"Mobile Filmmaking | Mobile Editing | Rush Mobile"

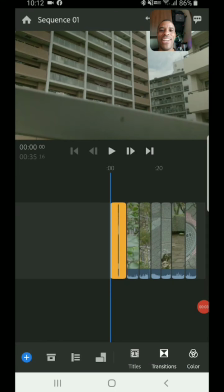Yo guys, welcome back to another video. In this video, I'm going to do a quick edit here on my my Galaxy Note using Adobe Rush. And the main reason for this video, somebody down in the comments had basically told me about a new program that's like a new app that's basically comparable to Filmic Pro,
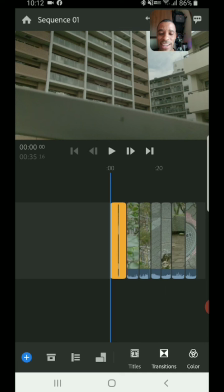and it was called dang, I already forgot the name. Hang on, let me pop this down here and let's see if I can find the name.
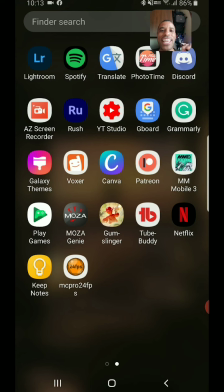What was it called? Something Pro. Oh, MC Pro 24 FPS.
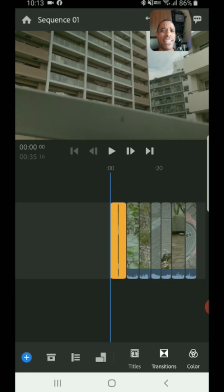And it's like about 12 bucks. I did purchase it. It's got a lot of controls. It comes with like 12 LUTs, filming profiles, no extra fee. So that was one thing that's cool. But I haven't really, I did a couple of test shots. And these were the test shots.
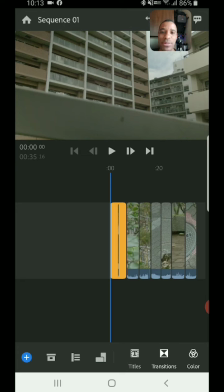I was going to take out the trash. My daughter wanted to come with me. So I just grabbed some shots using the app.
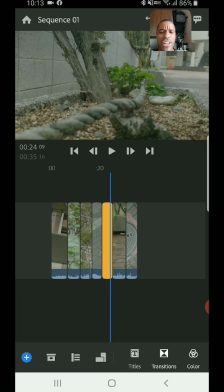So these are the shots that I got, which they're pretty cool. The resolution that I filmed at was similar to what I do on myself on my big camera, 2.35 to 1, but it doesn't really show that here inside of Adobe Rush.
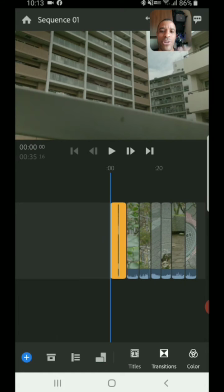But anyway, so I want to quickly just throw together a quick edit and show you guys how I would go about this process.
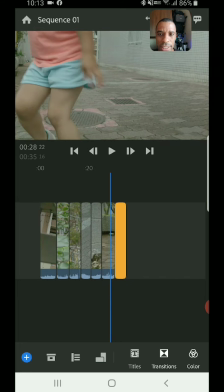Now, my first thing first I wanted to do is rearrange some of these clips to kind of make sense.
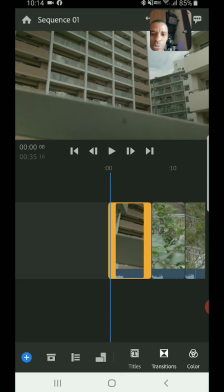So I'm going to use this is going to be my establishing shot, right? Let's kind of zoom this out. It's going to be my establishing shot, and let's let that play.
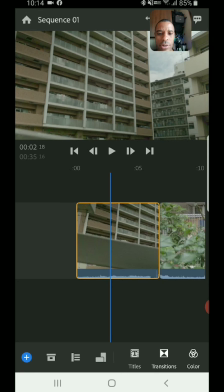And then boom, I'll kill that right there. And let's just close that up there.
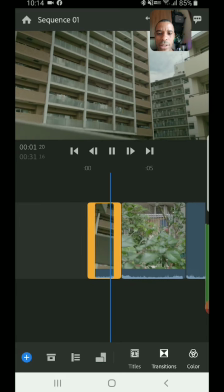So I got my establishing shot showing what's going on. And actually, hang on. In the beginning, it's a little bit bumpy there.
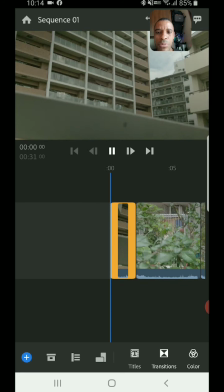So let's get that out and just get smooth motion. Boom, okay.
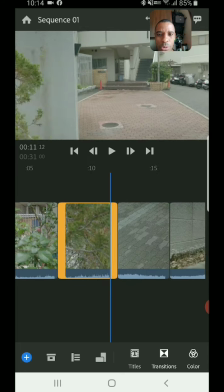And then what I want to do, my daughter was playing with these rocks. She was putting rocks down the hole.
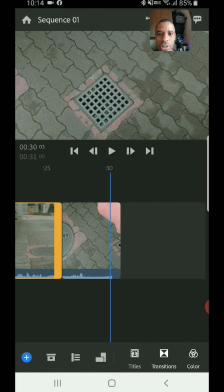So that's going to be the whole point of this video. So let's see what would be a good shot to first start that off.
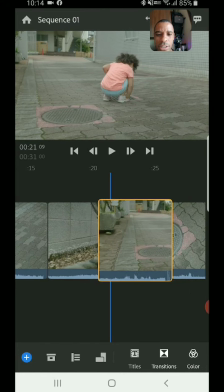I think this will be a good next shot. So I'm going to click and drag, slide this over.
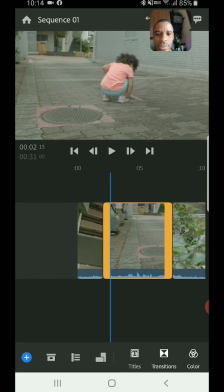This will be the second shot. And let's see here. We kind of just jump in.
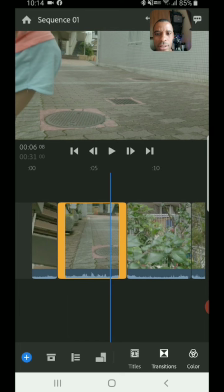Okay, she's playing, then she runs. Actually, let's clean that up just a little bit.
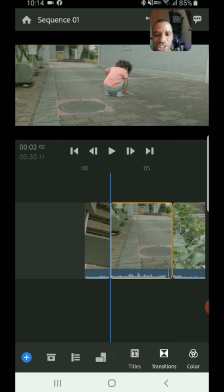I like to trim off a little bit of unshakiness, or if the camera was hunting for focus.
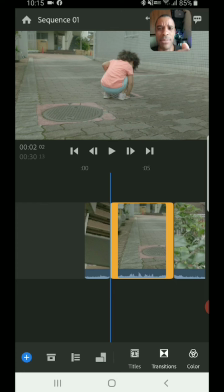I was using manual focus on this, but still the image stabilizer, if you do a big movement, it kind of like it warps.
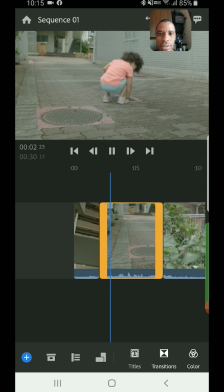So I try to get those out and just get the smooth part of the video. So there, boom, she runs, and then she runs over, and then boom, I'm gonna cut there.
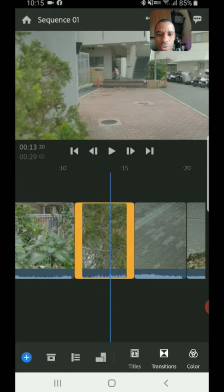And we're gonna cut to the perspective of what is she doing over there, and she was getting a rock to drop down there.
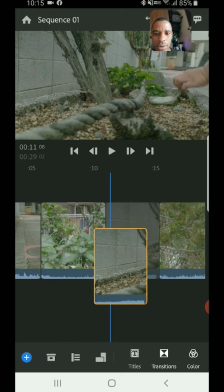So let's go ahead and drag that. Will be my next cut.
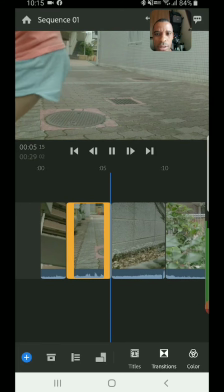So she runs, boom, she grabs another rock, boom, and then we'll cut again right there.
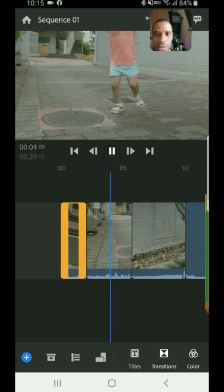So let's see, she runs and grabs the rock, boom.
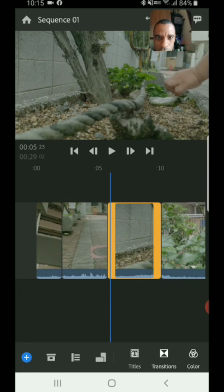Actually, and there's a little bit of, she's fumbling around, right? So let's get it right where she's grabbing that one, just make it a more clean cut.
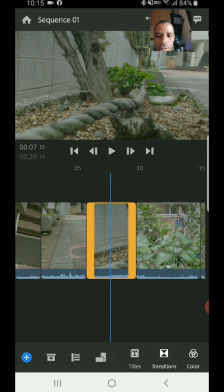She grabs a rock, boom. That was already too long. Let me back it up.
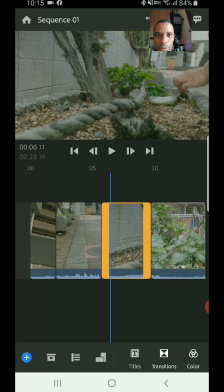She grabs a rock, and as soon as her hand like leaves the frame, boom, I'm gonna cut right there.
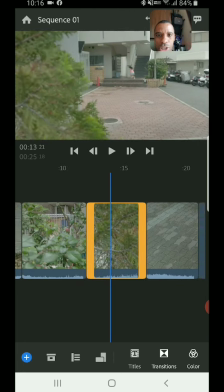And then we're gonna go to the shot where she's dropping it down.
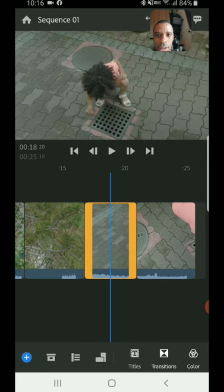Right there where she's dropping it down. I wish we had the shot of her running into that.
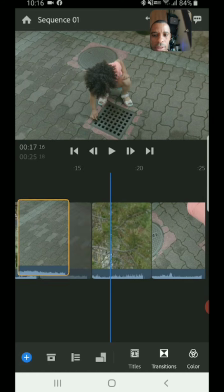But we'll use this one here. And slide that one over to there.
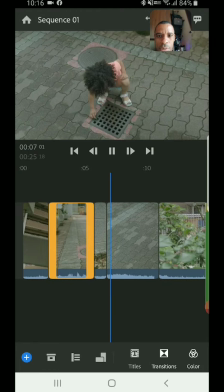Okay, so she runs, she grabs a rock, she runs away. See, I wish I had some time of her running back.
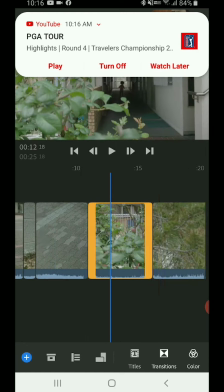That would have been great. Let's see actually this other one clip here.
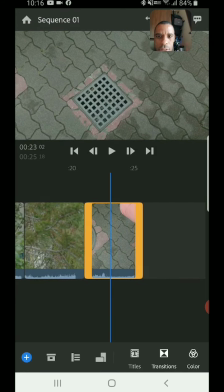This
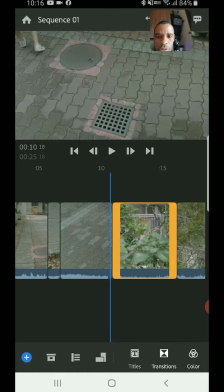feels a little abrupt.
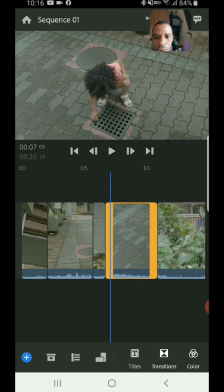Okay, it feels a little too abrupt there. So what I'm going to do here is just kind of lengthen this a little bit more.
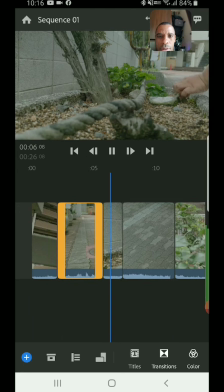A little bit of pause. Okay, pause. Even longer.
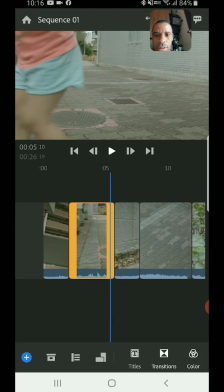Doesn't feel good. Let's see now. She goes, we pause.
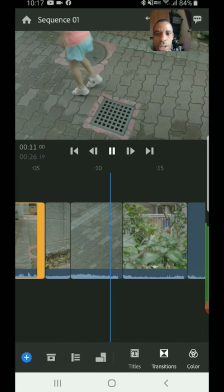Boom, she's back. Okay, that feels a bit better. She drops the rock. She runs off screen.
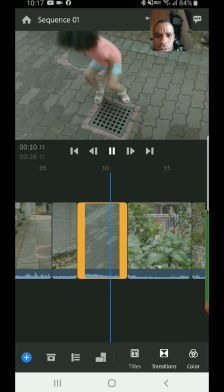And I think there was a little wobble there too, huh? Yep, see that little whoop?
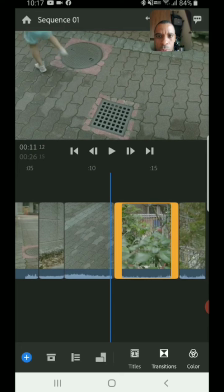That little whoop? Whoop, a little wobble from the warp from this in-body stabilizing. So I'm gonna cut that out too. Just cut it out just a little bit.
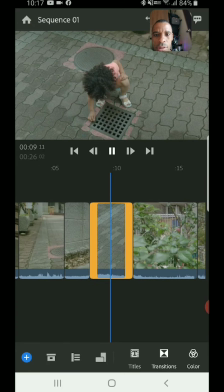Let's see now. Good, clean runaway. Now
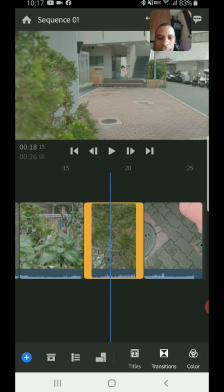While she runs off, I'm gonna connect this one here because this is when we're heading back to the house.
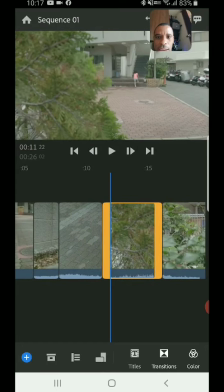So it only makes sense she runs away and then she runs there.
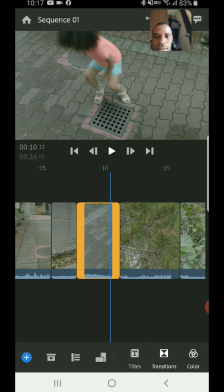Okay, that looks good. Let's see what this looks like.
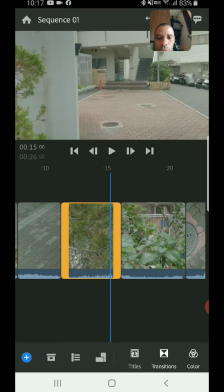And then boom, right when she disappears there, we'll trim that.
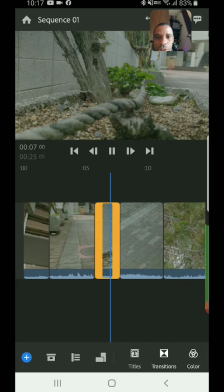So we got, she grabs a rock, she drops it down there,
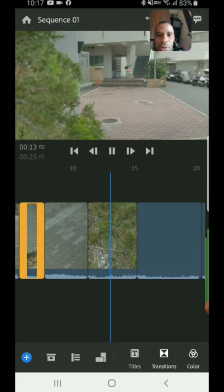she runs away, we're watching her run away, she's running away, boom, she's out of frame.
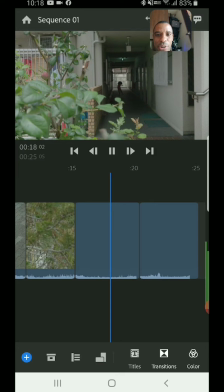Then we go to this shot here, we're showing the perspective where she ran.
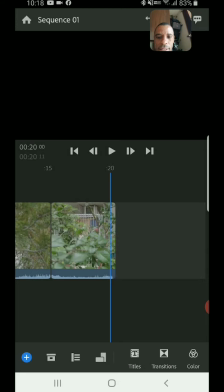And this clip here we don't need, so let's go ahead and just delete that clip there. So boom, she runs back there.
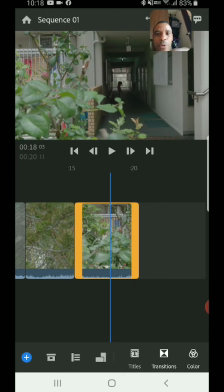I'm doing a slide with something in the foreground there, trying to add some depth to the shot.
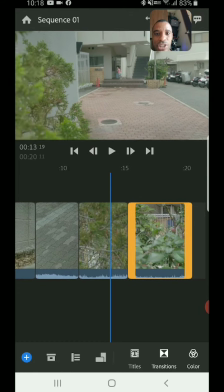I did it also here. I have the plant, the bush, just adding depth to the shot. You know, I could have, if I didn't do it, it just looks like a standard shot.
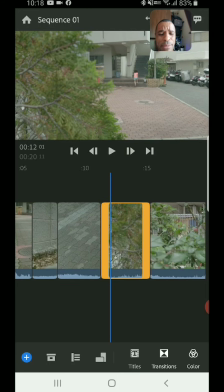But again, trying to have something in the foreground just adds more depth. It makes you feel like you're, you know, you're there, like you're peering behind the bush.
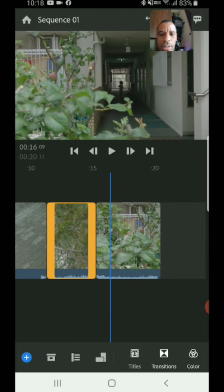And the same thing here. It just really adds some depth to the shot. Okay, good. So now that I got that here, let me pause this.
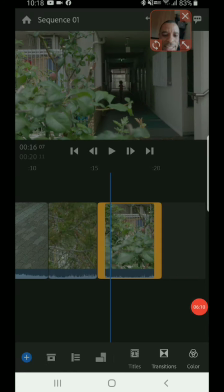So I don't want this to. I'm using AZ screen recorder. Let me stop this one.
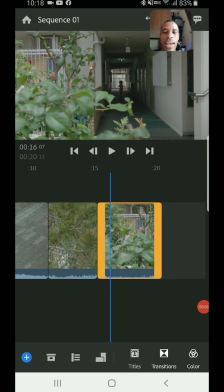I'm using a free app called AZ Screen Recorder, and I like to, when I'm filming, kind of stop in between to get chunks. I just don't want to have one long video, so if the file was corrupted, then I'm screwed and everything is like, so whatever.
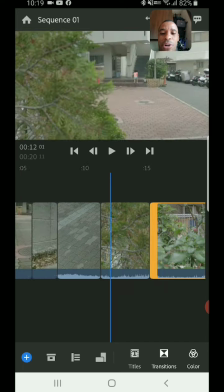But okay, good. Now this is where I really like this, where this program shines. I'm going to go back. I'm going to turn the audio up just a little bit because it tends to be really loud on your guys' end.
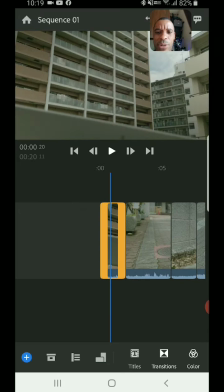That might already be too loud, but anyways, hang on. So what I'm gonna do is just separate the audio.
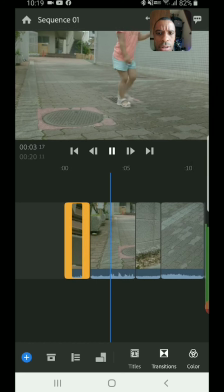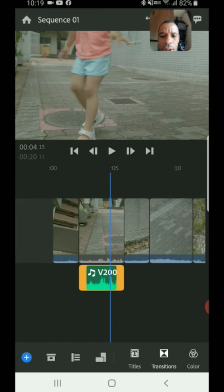Okay, she's singing here, right? I'm gonna click separate audio, and I'm gonna let that audio, let's see if we have any extra audio. Yeah, I'm gonna let it drag into the next scene, an L cut.
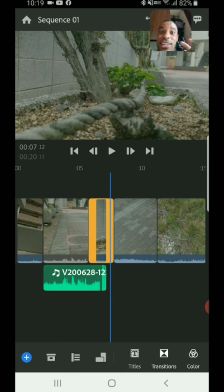Okay, I'm gonna have to turn this up a little bit louder. I can't hear it. It's gonna blow out the audio on your guys' end.
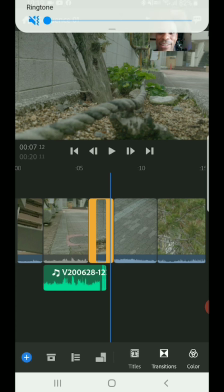I'm sorry. Hang on, let's see.
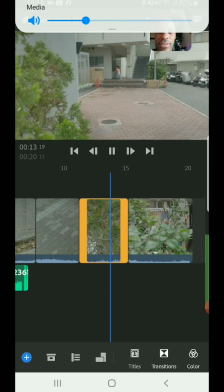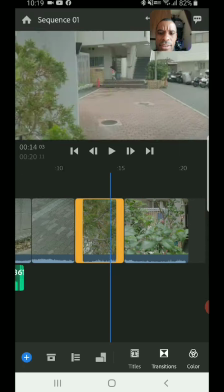Okay.
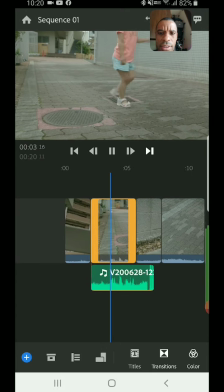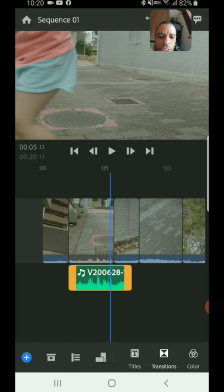Okay, now good. What I'm gonna do here, I'm gonna jump down to transitions and we'll put a little fade on that.
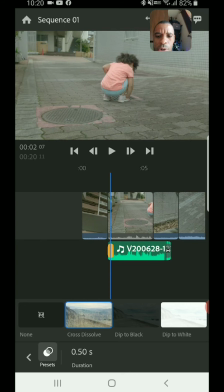On this front here, I don't, you know what? We could also, I don't know if I have extra room. Let's see, can we? Yes, we can pull it in the front too there. So now we have the J cut in the front on the audio.
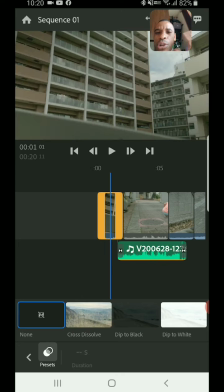So the audio will slowly creep in on the other scene. And the city scene is a little abrupt the way it cuts out. Again, I'm gonna go here to separate my audio.
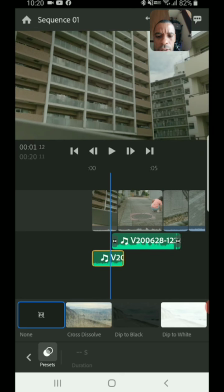And let's see if we could drag that a little bit into the next clip and let it fade out. Okay.
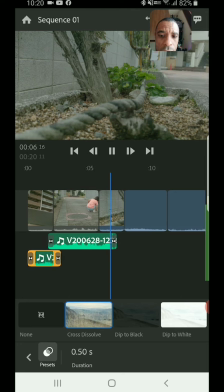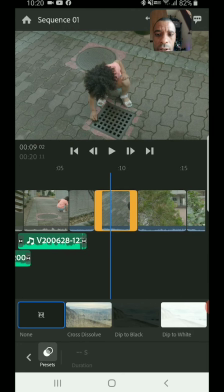Good.